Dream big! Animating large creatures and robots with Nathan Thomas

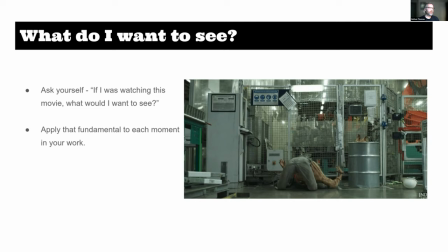(47:34)
He's a robot coming back to life all creepy after he was blasted by the protagonist and ask yourself you know what do I want to see as a audience person like what is the version of this shot that I
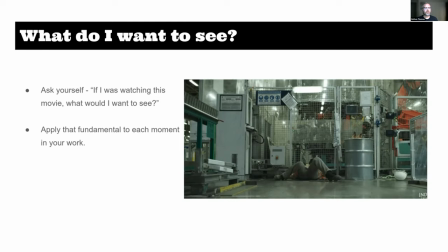(47:48)
wish it could be and sometimes you don't have that flexibility you're often just kind of told do this this and this but still within those constraints ask yourself what is something interesting that i can kind of expose about this character and for this one they really wanted it to feel unnatural
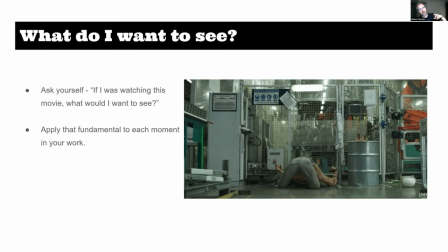(48:08)
and and inhuman this this kind of the way he kind of gets off the ground uh and amp up the horror and so i just kind of felt like let's see like what do i want to see i want to see him like his hands kind of flexing and coming back to life as he really kind of picks
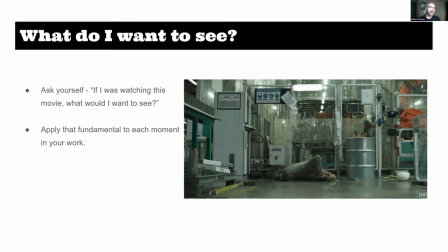(48:27)
himself up uh a lot of really strange reference was
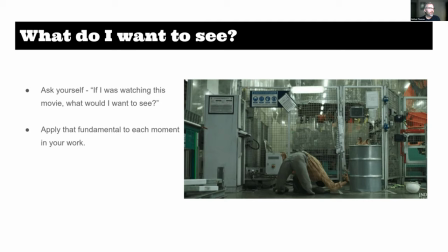(48:31)
used in this from like uh contortionists and uh all those types of uh magicians and stuff it was oh it was a fun project that looks painful yeah yeah it's longer in the actual
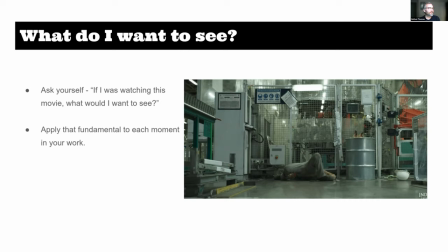(48:44)
movie i just didn't uh i just didn't want to well it kind of looks unreal just like the video they show the girl working out it's like kind of the same like that's kind of like a kind of almost not believable yeah exactly uh
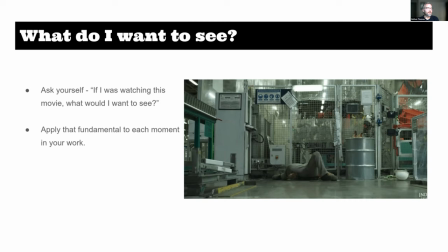(48:58)
i don't think like the thing is a person actually did do something like this uh in the reference so i mean it looks unbelievable on a cg character and uh i don't know and that's not they work this on maya you think or what software sorry what software you think
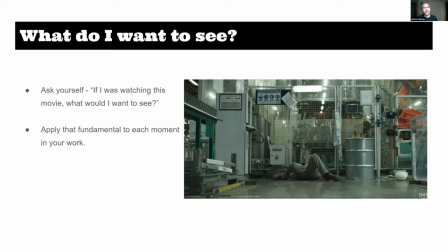(49:16)
they used to animate this oh i animated the shot and i animated in Maya so oh Maya yeah yeah and I mean there's tons of uh simulation work done on top of for the clothing and all that kind of stuff so what they use for that I have no idea but yeah
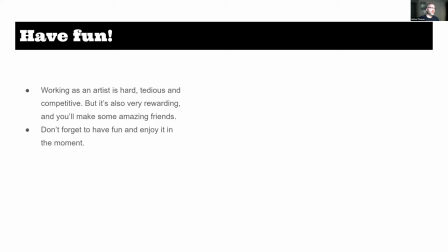(49:33)
you know and have fun you know like like I said at the beginning of this thing like Bumblebee was a really busy crazy time in my life but looking back at it uh I I had a lot of fun because I was working with people who have your back, who are on your team, and who are passionate about the film as you are.
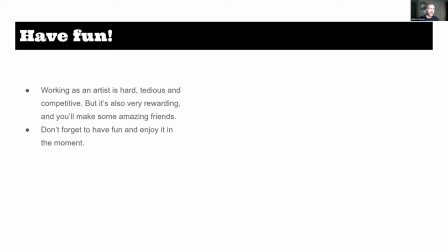(49:52)
And I think it's really important that we cherish those moments.